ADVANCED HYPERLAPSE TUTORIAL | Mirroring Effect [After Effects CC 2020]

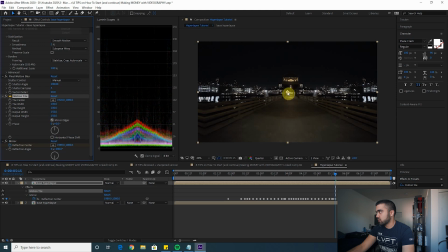So this area is actually centered here. Anyhow, back to centering the reflection.
Fuck what you saying, I'm not the one that you play with. I think they really was thinking I was the next star. You thought wrong or you all gone? All done.
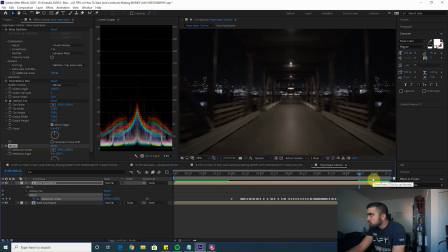I just might bring back that one.
Now that I've gone through and centered the mirroring throughout the majority of that clip, it's not as clean as my original one, but I'm doing this fast for the sake of this tutorial. Now it looks like this, which is really cool because originally it looks like this.
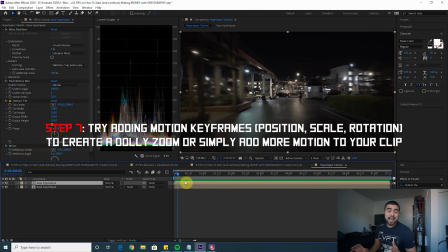Now it looks like this. Creates a really trippy effect with that mirroring. The next thing we can do to spice this up is to add some position, scale, rotation keyframes just to like add some more motion to the shot or add some trippy effects.
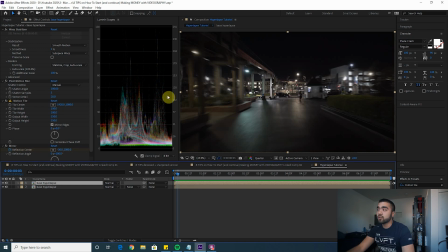You can add a dolly zoom since we're moving backwards. If we add a zoom forward, it'll create a dolly zoom effect, which is something I actually used in my hyperlapse in the beginning of this video.
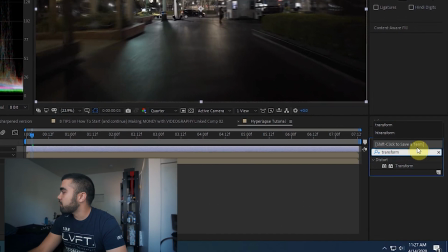So let's add an adjustment layer. Let's do a transform effect so that we don't have to play with keyframes directly on the clips.
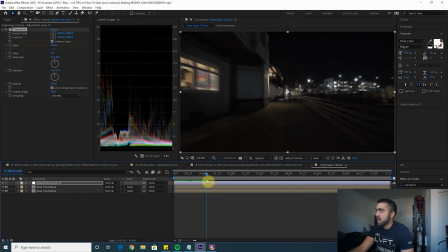And let's start with a scale of 0 and zoom in to add a dolly zoom effect in the beginning, just for that first portion.
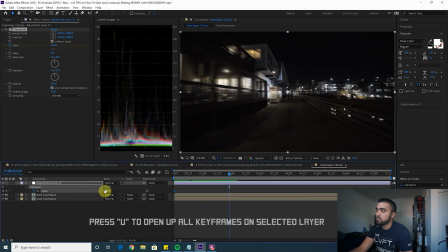So let's say up to here, press U to open up your keyframes, and then let's jam that up, let's say to right about there.
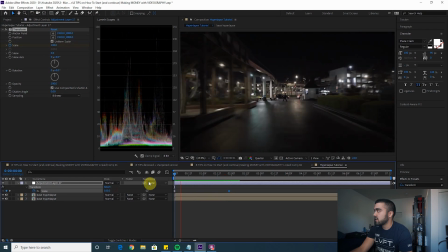Let's see how that looks. Now there's a dolly zoom effect at the beginning. It just makes it a little more trippy because the things in the background, like the city here, are moving at a different rate than your foreground.
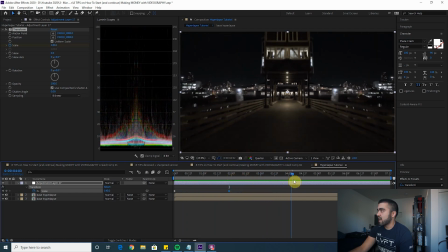And then for the second portion, let's actually add a zoom out, because since we're moving backwards,
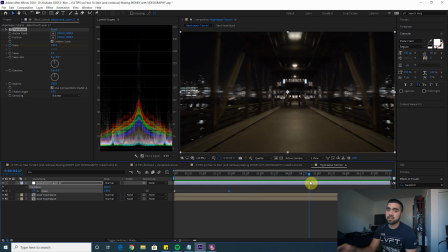adding a zoom out will just add more speed to your hyperlapse, make it seem like you're moving faster. So let's put another keyframe of 100 at the end there, so it's zooming out through that final portion.
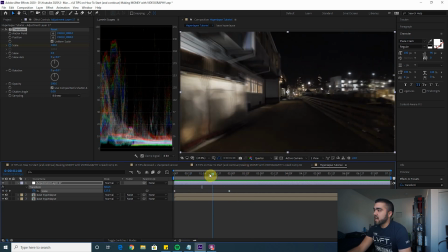And another thing I did in my edit was added some rotation keyframes. So let's add some of those.
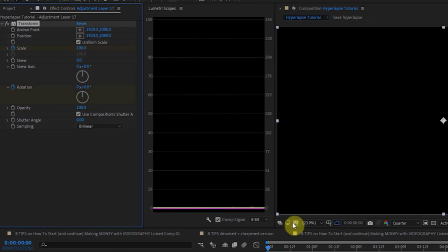Click your rotation keyframe in your transform effect at the beginning of the clip, so you have your zero starting point.
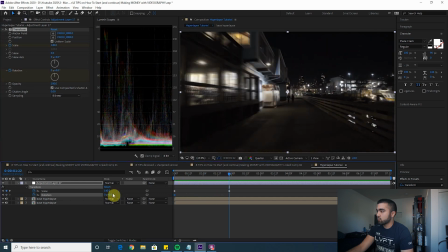And then let's add some rotation here at the middle.
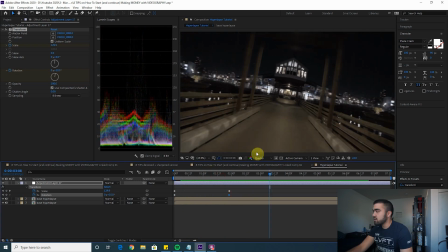So now it's kind of like you're twisting into that turn, and then go back down to zero at the end.
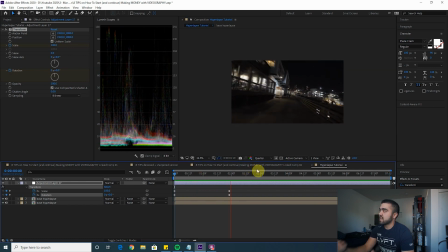And now we have something that looks like this. Just adds a little more motion to the shot, keeps it interesting.
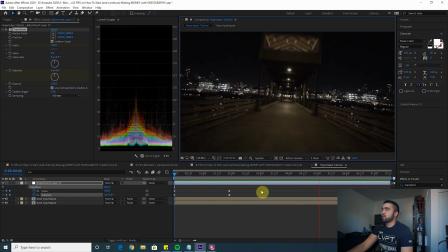Boom, there's your extra position keyframing. So now there's a dolly zoom in the beginning.
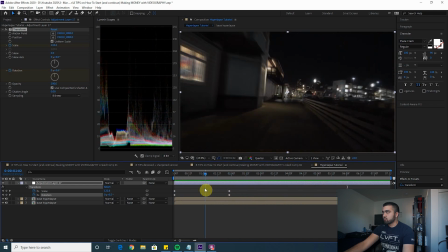End is a little faster now, and it has this rotation to just seem like we're turning at that turn.
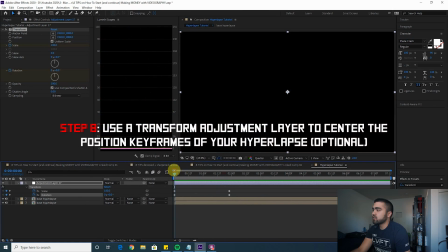And lastly, we can center this hyperlapse further with this transform effect.
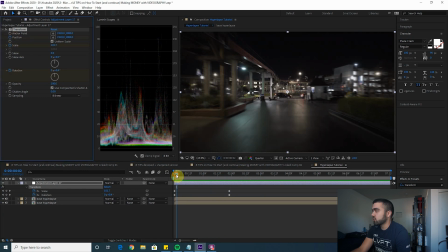So do a position keyframe at the beginning. Make sure your center is in the center the entire time.
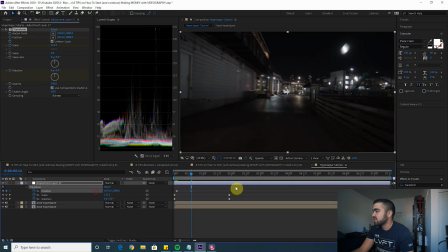See right there, it's kind of off. Press U to open up your keyframes. So I'm just gonna center it a little bit more, go through the entire clip and center it.
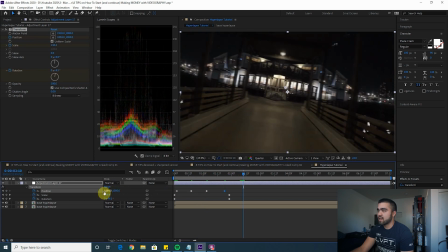This one is not as tedious. Do this every 10 frames or so.
Ain't no bygones be bygones.
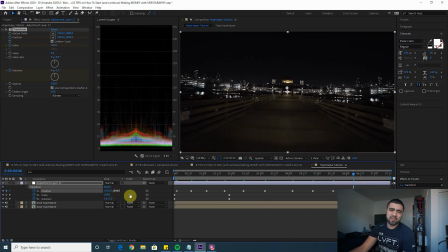I should murder niggas when I bygones.
And just keeping things centered actually does a lot for hyperlapses. It really makes it seem like you're moving in one direction really fast and everything around you is moving past you really fast.
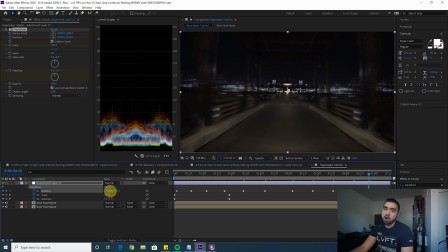So don't sleep on centering your hyperlapse. Of course you can do like an off-center hyperlapse as well, but for stuff where it's supposed to be centered like this, going back and centering it even further just really adds to the effect. Now I'm going to select all those keyframes and then control click to smooth them out a bit, and let's see how this looks.
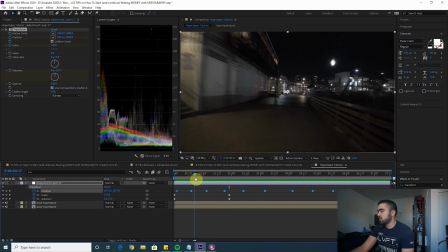Ooh, there was a big shift here. Let's center that again.
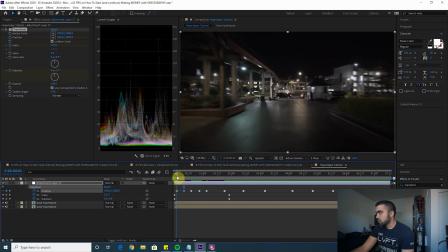All I wanna do is just drop bombs, like a cheerleader niggas with the pom poms.
Let's see how that looks.
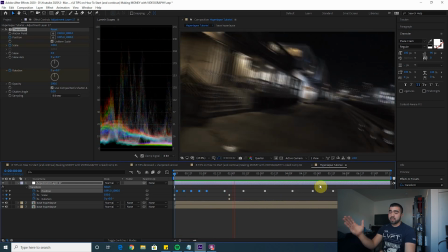That looks good to me. Just naturally from the camera moving around a bit, you get some camera shake in your hyperlapse,
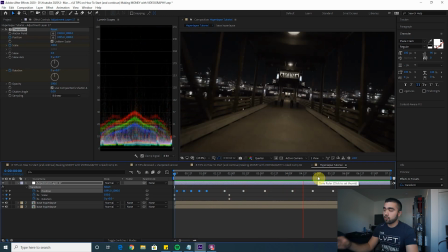so you don't really have to go back and add a wiggle effect to make it seem like fast and shaky. It kind of just is there already. That is basically it. The last thing I would do, I'm not actually gonna do this physically right now, since this isn't a tutorial on sound design or color. I actually went back and colored this and then denoised it because it's a night shot and things got a bit noisy as I was coloring.
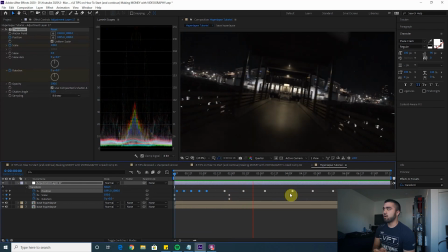And then I added some sound design of the water around, just some ambient sound. I added some risers, so it's like I also added some ambient sounds of people talking as people passed by.
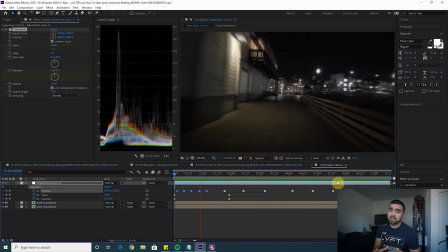Just really adds to your videos to put good sound design behind your effects. Anyhow, that is it for this tutorial. Hopefully this is helpful for you guys to know how you can actually like spice up your hyperlapses. I kind of went over how to take the hyperlapse really fast.